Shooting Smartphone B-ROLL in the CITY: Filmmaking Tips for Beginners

In this video, I'm going to show you how you can shoot a sequence using your phone that looks like this.
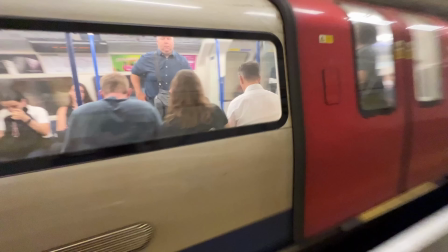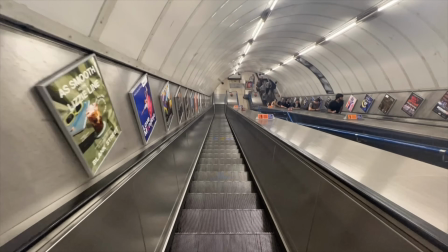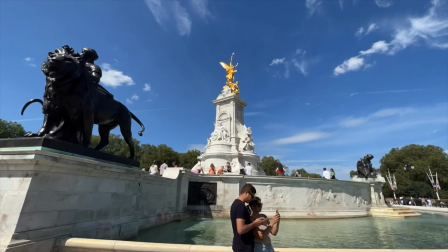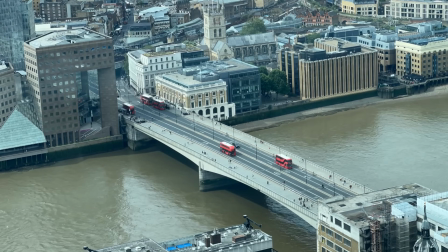So everything you just saw was shot entirely using a smartphone, and the majority of it was shot handheld.
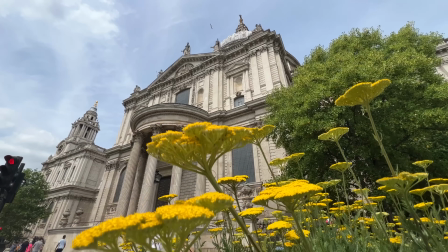So if you're looking to level up your smartphone videos, specifically if you're shooting in the city or any type of urban environment, what are some go-to tips and tricks for capturing the best results possible? Well, in this video,
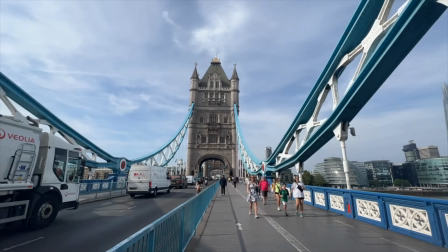I'm going to be sharing 5 simple tips and techniques that will instantly transform your mobile filmmaking and perfect for any type of busy environment or location.
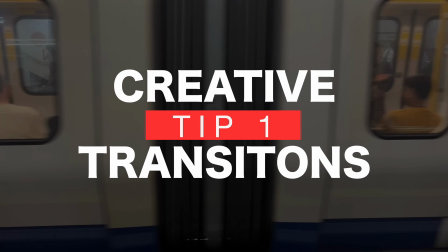So let's jump straight in with tip number 1, creative transitions. Transitions take your audience from one shot to another. The most basic version of this is a simple cut from one shot to another. But if you're looking to be a bit more creative with your edits, how do you do it? Well, let's use a whip pan transition as an example. For this, we're going to need 2 shots.
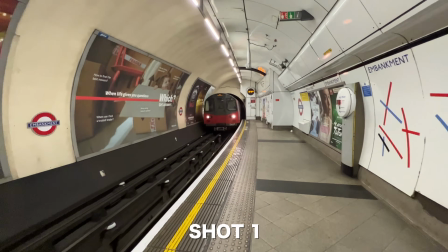For the first shot, I'm going to capture this underground train as it arrives at the station and then whip to the left at the end of the shot.
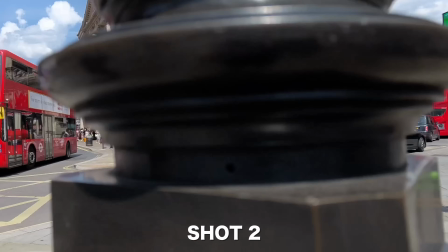For shot number 2, now at Piccadilly Circus, I'm going to whip in from the same direction as clip 1 ended, landing on this double-decker bus.
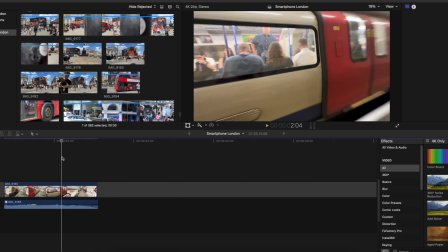Then in the edit, I'm going to cut my first clip right in the middle of the whip, about here.
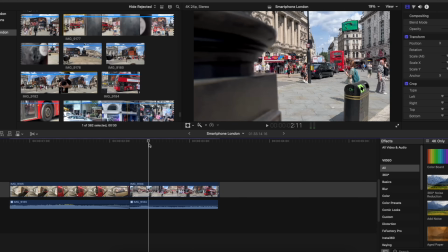Then start my next clip right in the middle of the whip in, about here. Let's use this lamppost as a way to hide the cut. This will make it much more seamless.
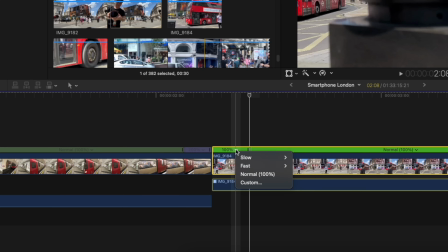And you can fine-tune this as much as you like. You could add a speed ramp or motion blur to really help blend these 2 shots. Also, sound effects are crucial for these transitions. Use whatever you think works best, but get creative.
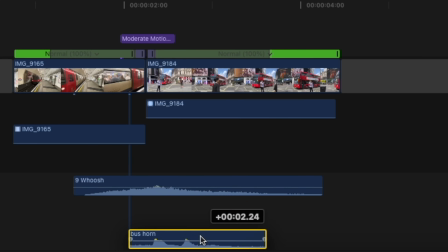For this, I'm going to use a whoosh sound effect as well as a bus horn to help really bring this transition to life. Also, another quick tip here for shooting transitions is to shoot them yourself by capturing shots to link 2 other clips together.
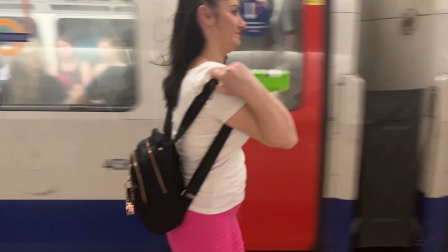For example, you could capture a shot of a train whizzing through the frame like this, and then use that shot as a transition.
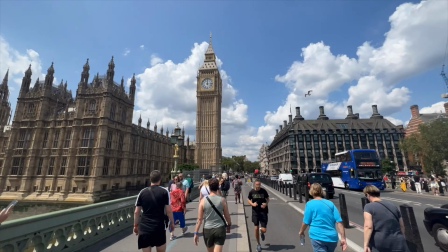So let's say you had a clip cutting from Big Ben to Buckingham Palace.
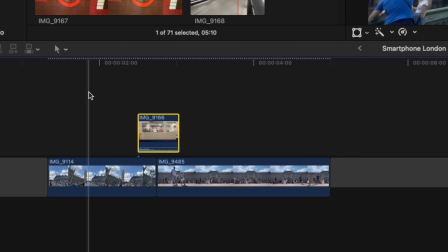Now lay your transition clip on top of this cut, and you now have a much more creative transition between these 2 clips. If you'd like me to do a video that delves deeper into the editing side of a sequence like this, just let me know. But for now, let's just focus on how to shoot your footage using time-lapses and hyperlapses. Time-lapses and hyperlapses are an absolute must when filming on a smartphone in urban environments.
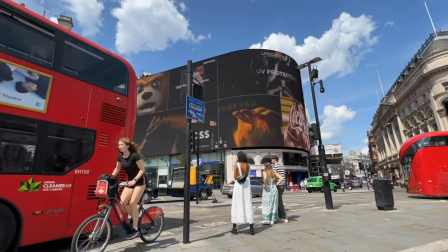They're not only easy to execute, but also deliver incredible results. But what's the difference between a time-lapse and a hyperlapse? Well, with a time-lapse, the camera is still, it's not moving, usually on a tripod, and the footage is then sped up.
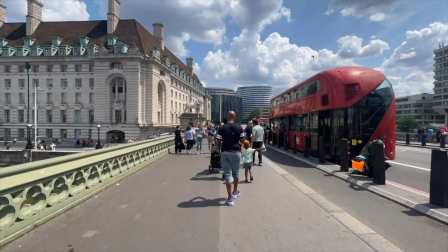But with a hyperlapse, the camera is moving. You can do this handheld or with a gimbal, and then the footage is sped up.
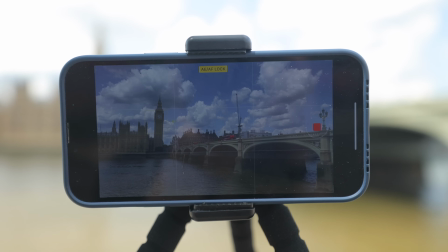For a time-lapse, it's really important that your camera doesn't move. I'm going to use my mini tripod for this.
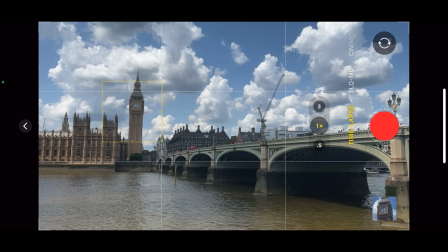Now, in your phone's camera settings, select time-lapse, then lock focus and exposure by tapping and holding on your focal point. I'm using the iPhone 13 Pro Max, by the way, but most smartphones these days have this feature.
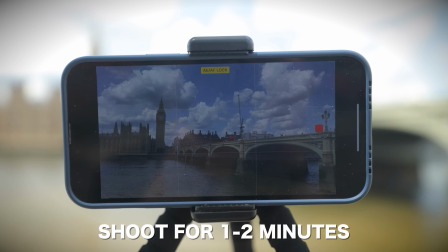I usually shoot for 1 or 2 minutes, sometimes longer, depending on the scene. Take this shot here, for example, a bit of movement, but not much.
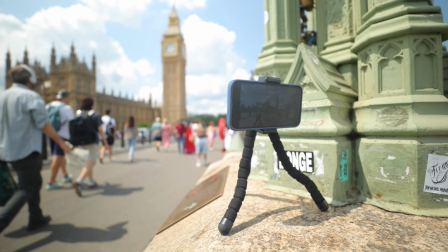But if I move the camera over onto the bridge where there's a lot more people and traffic in the foreground, we get much better results.
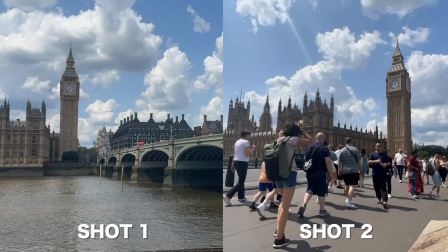Both scenes were shot for the same amount of time with the same settings, but the second has much more movement. So it's important to choose your scene wisely. Think about what would look more interesting if you sped it up.
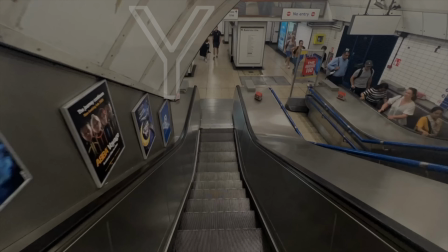Now, with a hyperlapse, exactly the same rules apply, only this time we're going to move our camera.
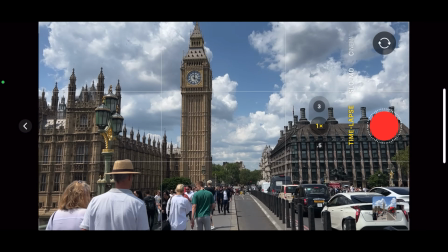So I'm going to open up my camera app, select time-lapse, and I'm going to hit record.
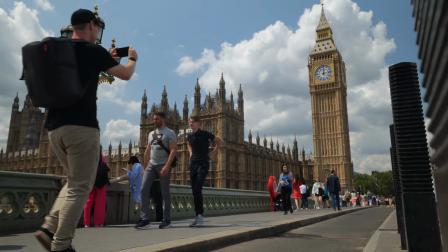Only this time, I'm going to start walking, trying to keep my focal point in a fixed position.
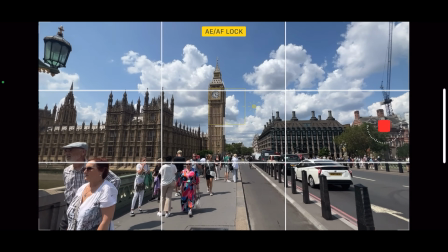I've enabled the grids on my camera for this, and I'm going to try and keep Big Ben in the middle of the top horizontal line. Now, I know this shot looks incredibly shaky, some would even say unusable, but the benefit to shooting with a smartphone compared to a bigger, bulkier setup is that smartphones have great image stabilization. So once I've captured what I need, I simply stop recording and the phone works its magic.
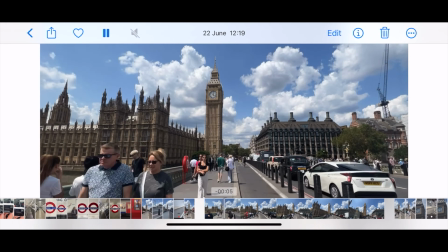It does all the rest for me, and without any editing or post-stabilization, this is the result. Add some music and sound effects and we now have this. So as long as you have a phone with good image stabilization,
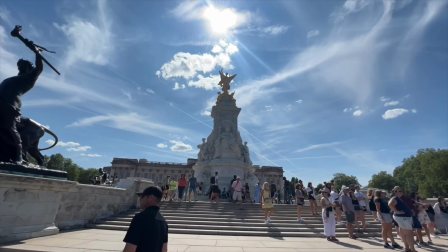hyperlapses are not only one of the easiest shots to capture, but they also deliver the most impressive results.
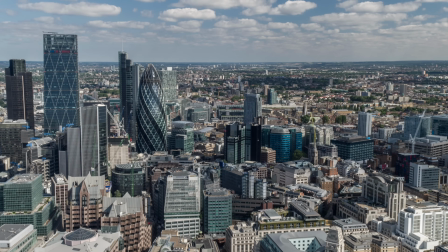So if you're looking to capture all of the hustle and the busyness of the city, then time lapses and hyperlapses are a great way of doing this.
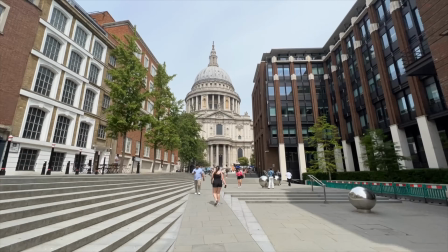They help emphasize movement, they add more visual interest to your shots, and they give your edits much more impact and pace.
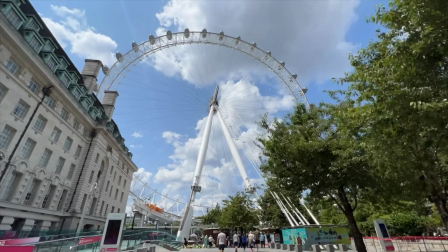I have an entire video dedicated to shooting hyperlapses. I will link it up in the cards and in the description below.
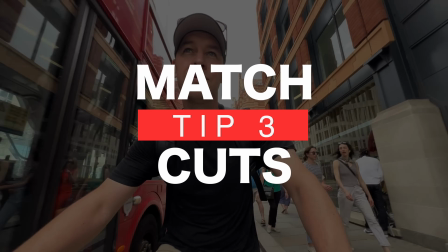Match cuts. Now you may have noticed this technique being used throughout the opening sequence. The phone box, the underground signs, the bike. Match cuts are quick and easy to shoot and can really help elevate your edits. Now to create a match cut, the idea here is simple. Shoot the same thing multiple times at different locations.
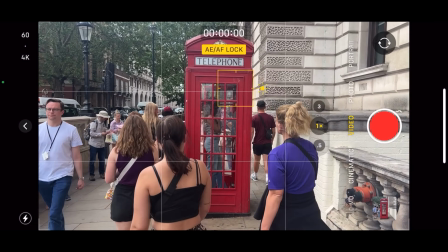Let's use this red phone box as an example. I'm going to frame my focal point so that it's nice and centered and then hit record.
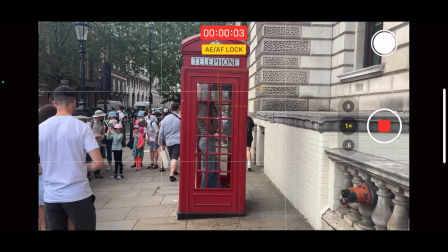I'm going to record a few seconds of video. You can do this with still images as well, by the way.
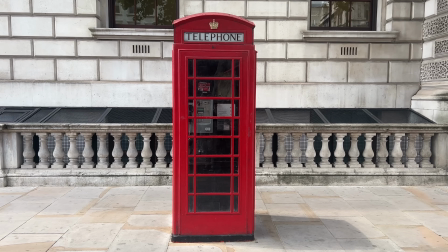I'm then going to repeat this process a few more times at various locations, matching the same framing each time.
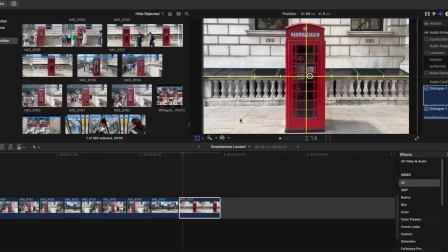Then in the edit, line up all of your clips to create a smooth transition and visual connection between each shot.
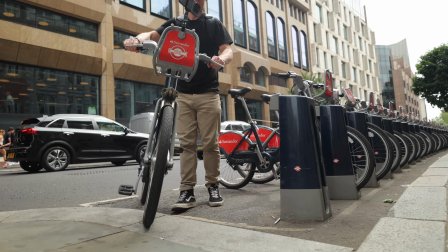A quick bonus tip here is to capture more interesting angles by using accessories.
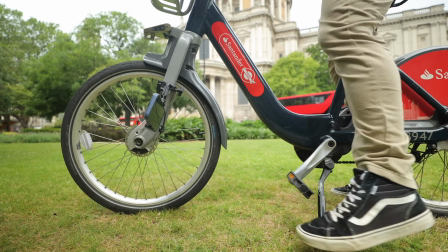I use this mini clamp to attach my phone to a bike, resulting in a completely unique perspective.
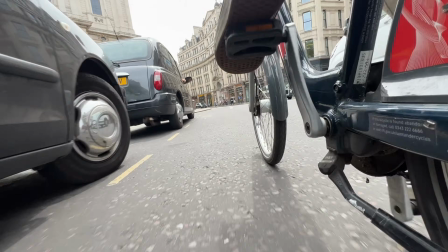Although, quick heads up here, if you're going to do this, make sure you invest in a strong phone holder.
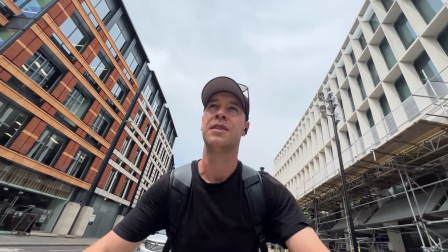I did not, and this was the result.
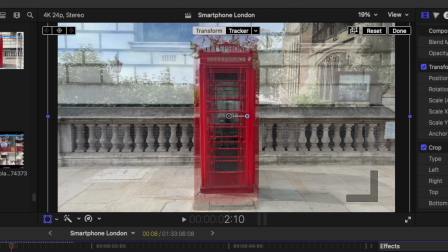Now you can get really precise with this and perfectly align each shot or get it thereabouts, it really doesn't matter. Match cuts are another great technique to have in your arsenal as a mobile filmmaker and can really level up your B-roll sequences. Okay, let's talk about shooting in slow motion. Most smartphones these days have the ability to shoot in slow motion, so let's take advantage of it.
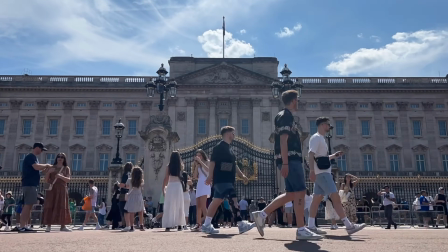Now, slow motion is kind of the opposite of a time lapse. Instead of speeding our footage up to emphasize the movement, let's slow it down so that we can appreciate it more.
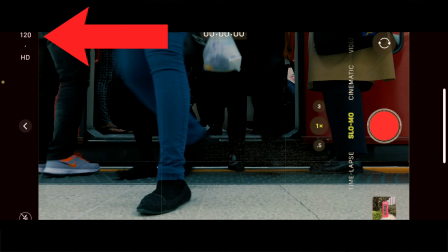For this, I'm going to select slow motion. I'm shooting at 120 frames per second, and I'm going to focus on anything that I think will look better or more interesting slowed down.
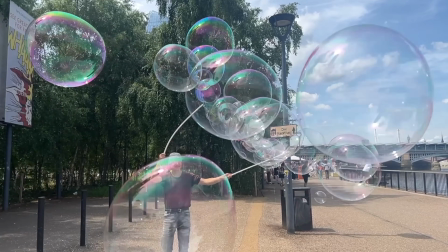The tiny waves rolling through the River Thames, the giant bubbles created by this street performer, the pigeon flying through Piccadilly Circus. In real time, these moments might be missed, but when shot in slow motion, we're able to take each moment in and appreciate it more,
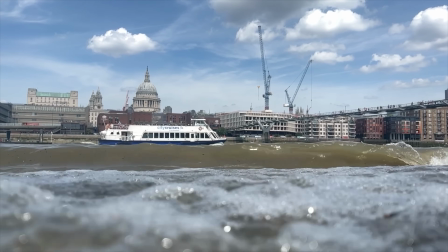allowing the audience to take in more information and see things in more detail. Slow motion also works great for smoothing your footage out. So if you don't have particularly good image stabilization or you've just got a shaky hand, then slow motion is a great way of capturing smooth footage.
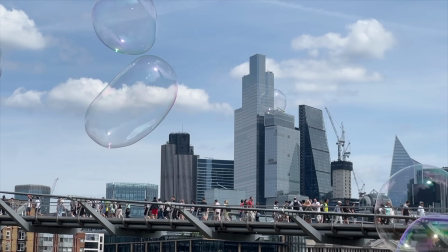Slow motion works great shooting with just about any lens. Shoot wide and capture all of the environment.
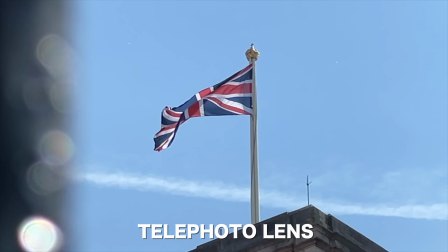Shoot tight for isolation and focus. Foreground and depth. Adding depth and foreground to your shots is an absolute must when shooting in the city and can really help level up your B-roll.
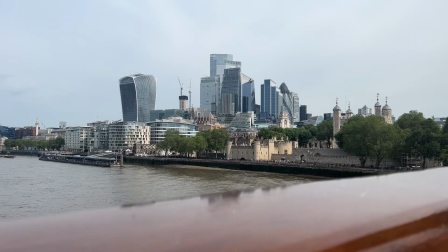Try using elements within your environment to reveal your location. Think about your shot in layers: foreground, midground, and background.
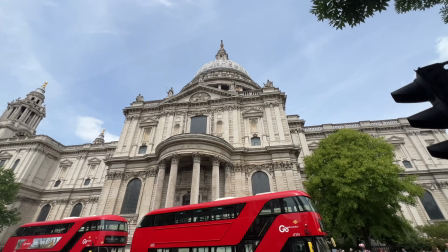Adding elements to the foreground of your shots will instantly give your videos more depth and a much more professional feel. Also, if you're new to shooting with a smartphone, just keep things simple, especially if you're in the hustle of the city.
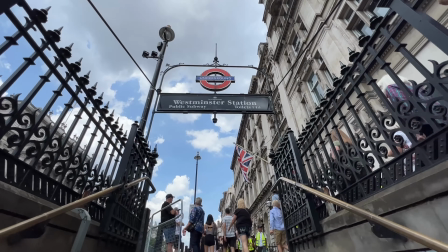Try sticking to basic movements: a simple push forward or pull back, a slide from left to right.
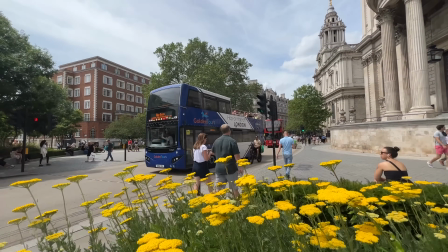Short little clips with a dedicated movement for each shot, but with foreground.